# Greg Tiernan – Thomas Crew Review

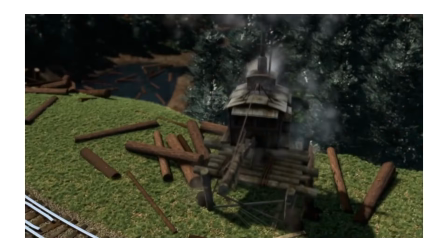11:19 So many cool character designs and bases came from Greg Tiernan himself Like Hit would come to him with an idea and he would generate the idea for that basis It's
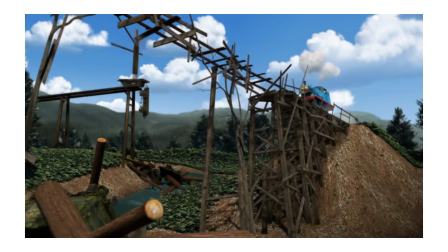11:27 so clear to me that Greg Tiernan very clearly cares about keeping Thomas realistic as possible Like people need to remind themselves that he
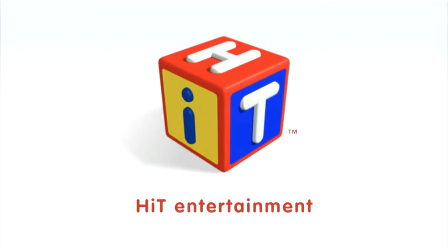11:34 is not a writer for a lot of these episodes It was Hit and the producers who wanted these episodes about bubble liquid and clowns not Greg
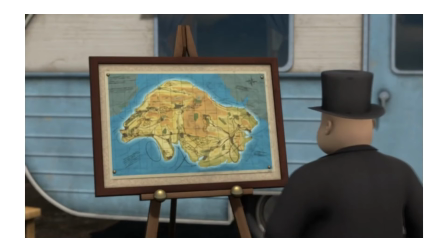11:41 And it's such a shame that Greg wasn't a writer on Thomas because he very clearly had a love for the source material Such as his favorite railway
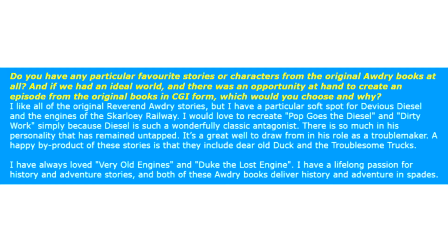11:49 series books being very old engines and Duke the Lost Engine And he even talked about wanting to adapt Duck in the Diesel engine as CGI stories
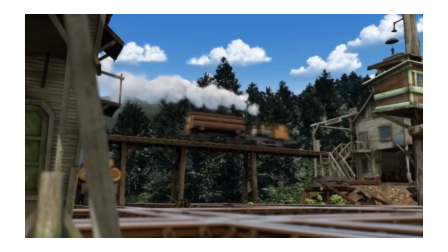11:56 for example Like for all the credit that Andrew Brenner and others got It's such a shame that this guy who clearly cares about Thomas just as much
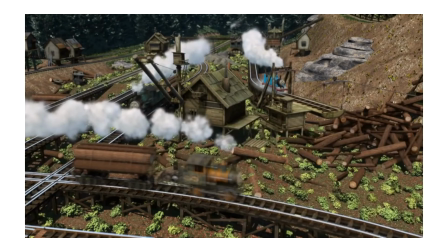12:03 doesn't seem to get the same recognition Just because he worked in the wrong era were those episodes unrealistic?
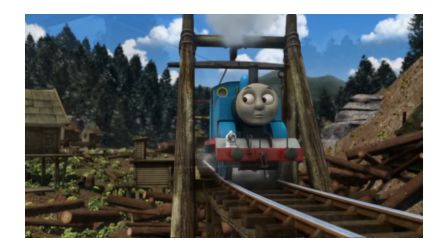12:07 Yes, but it was Greg who was the one who was always trying to make sure that there was a balance kept of realism
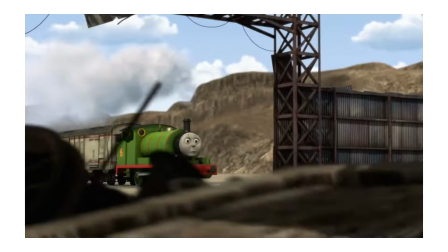12:13 Now Day of the Diesels probably has the least impressive animation out of the four nitrogen air specials like Greg Tiernan's other three movies felt so atmospheric.
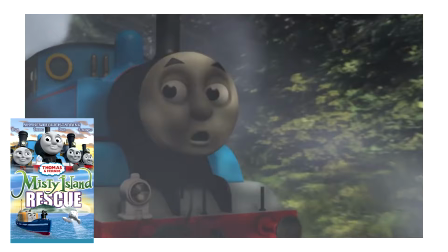12:22 Hero the rails had lovely morning shots and all those atmospheric scenes with hero.
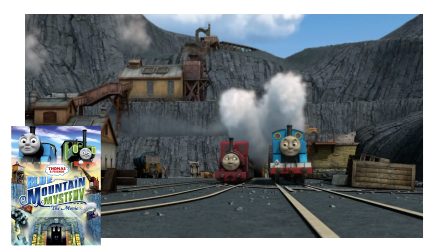12:26 Misty Island Rescue did a fantastic job of making the atmosphere of Misty Island feel eerie and unique from Sodor while Blue Mountain Mystery felt very
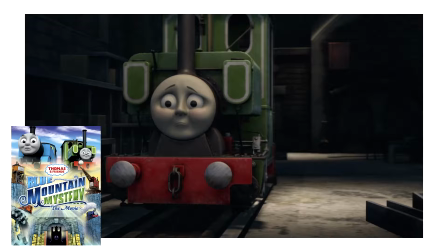12:34 industrial and having a great sense of tone with luke's backstory such as him being in the dark here at the steamworks or the way the storm comes in
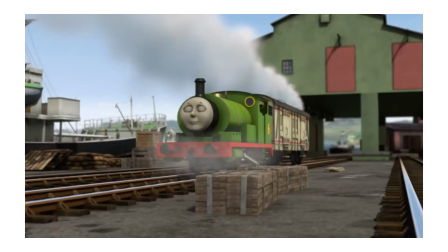12:41 you know while day of the diesels just feels really bland compared to those other specials it just feels like an extended episode you know but i
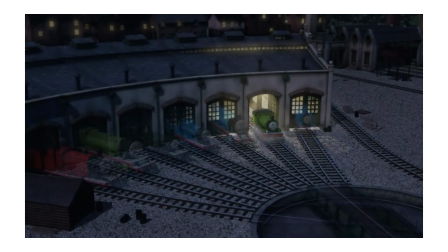12:49 don't necessarily think it was greg's fault that the movie felt so drab because apparently the movie was meant to be much more atmospheric but hit wanted a
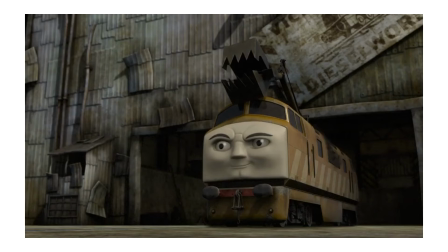12:57 change to be less dark and more toned down for children like this scene here where Percy meets Diesel 10 for the first time was meant to be
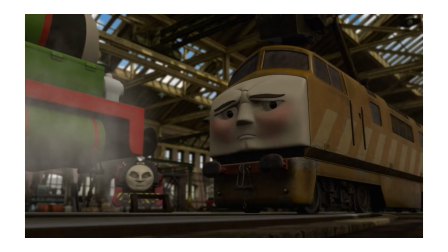13:04 set at night but that was later set today and Diesel 10 was meant to have a much more menacing voice but again that was also changed
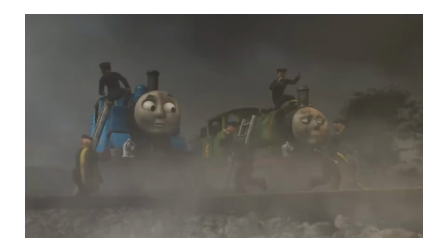13:11 like you can kind of tell too with some of the scenes in the movie like how this scene with the Baron shed is on fire is very intense
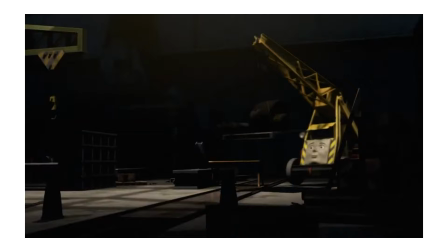13:17 and it's honestly one of the best scenes in the movie or the scene where Kevin meets Percy for the first time I just wish more
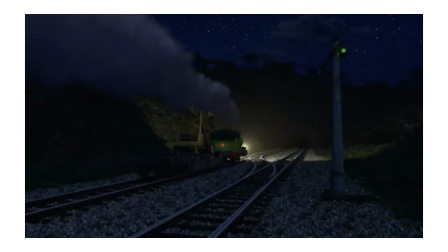13:22 scenes in the movie were like that you know or the scenes with Diesel 10 and the diesels charging you can definitely taste some of the
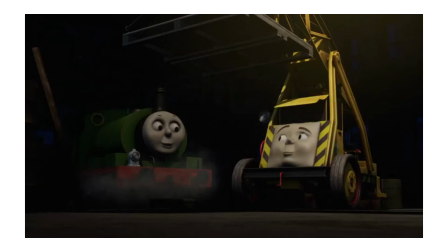13:29 earlier versions of the movie in some of the scenes in this movie like fire scene or the kevin scene it's such a shame the day the diesels was
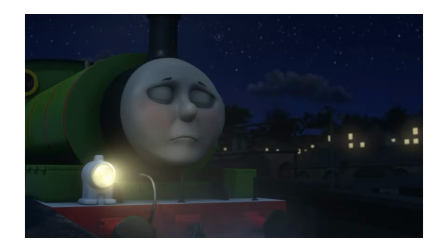13:36 toned down by hit because i can totally picture the original movie that nitrogen was going for like it starts off all bright and cheery and then suddenly
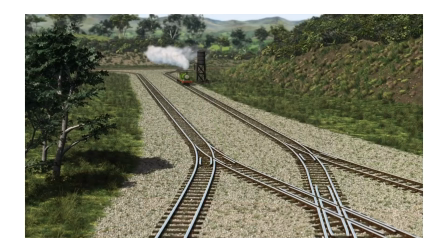13:43 it transitions into this dark fire scene with the barn on fire hell maybe that scene where percy's at the crossing actually took place at dusk i
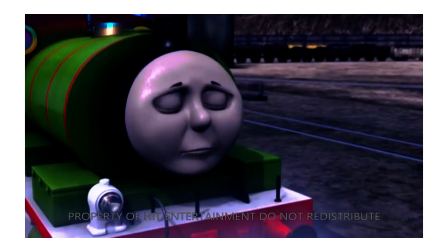13:50 mean that would make sense since the next scene is at night time so also that scene with percy meeting diesel 10 for the first time that would have
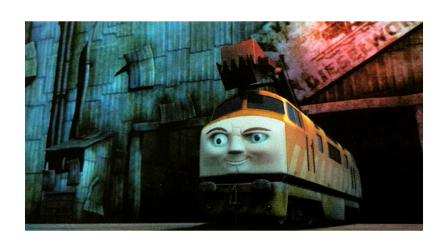13:56 been so cool to see that at night time why didn't they do that i mean i know why because they originally did it that way
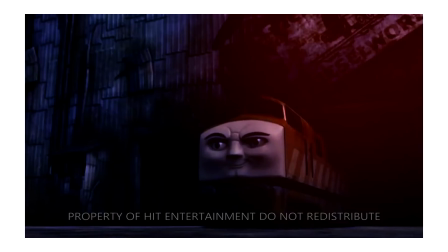14:03 and then hit asked for them to tone it down but it would have really helped this movie stand out more you know it would have been known as like the dark
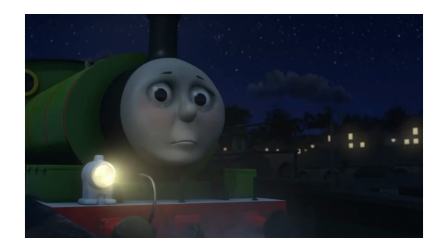14:09 thomas movie you know because it would have felt very grimy and grubby it's such a shame that hit asked them to tone
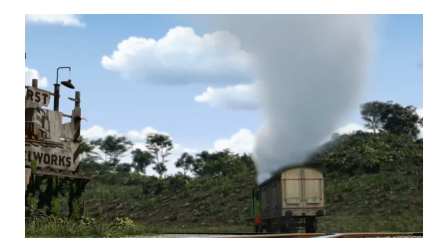14:15 it down because i got a feeling that greg tiernan definitely put a lot of love into the darker atmosphere of the movie only for it to kind of be squandered in the final product,
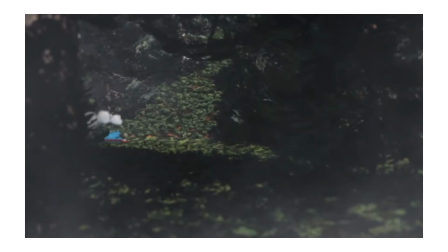14:23 you know. As it stands, I think it's the worst Nitrogen era movie. Yes, Misty Island is bad, but at least that movie had some pretty animation and very atmospheric scenes.
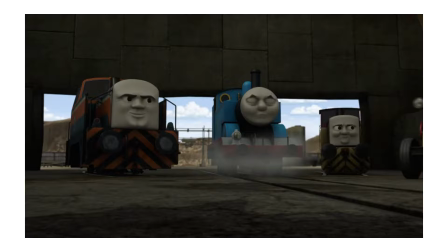14:32 There's just so many nothing scenes in Day of the Diesels. Day of the Diesels is just pure boredom.
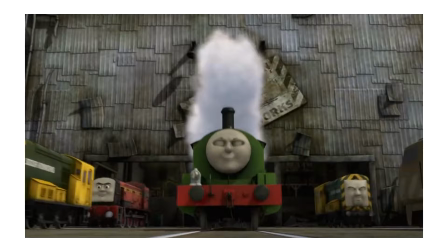14:37 In my opinion, boring is worse than bad.
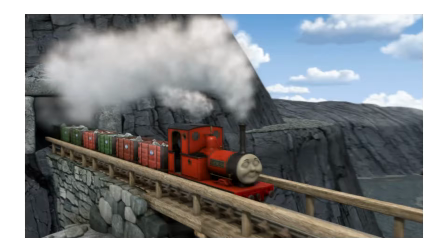14:42 But the best example of Greg Tiernan and Nitrogen Studios' dedication to CGI Thomas has to be Blue mountain mystery
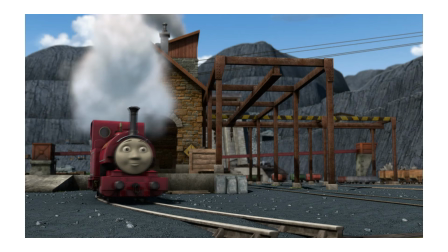14:49 where they went all the way to Wales to look at Welsh railways such as the Talcon railway just to get accurate measurements and sizes of the engines.
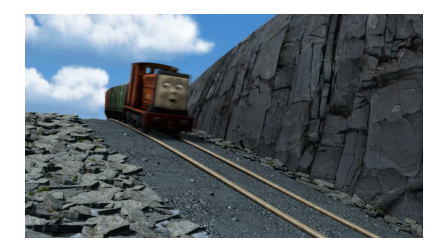14:56 The amount of dedication nitrogen had when it came to Scarloway engines versus Arcs Duncan is so obvious.
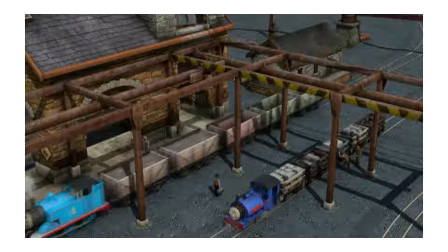15:02 There was so many little details in this movie even superfans wouldn't notice like how Owen
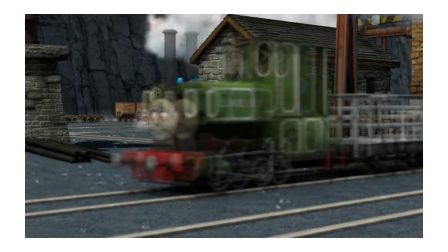15:07 is based on the Dinerick incline or the amazing narrow gauge trucks or rolling stock.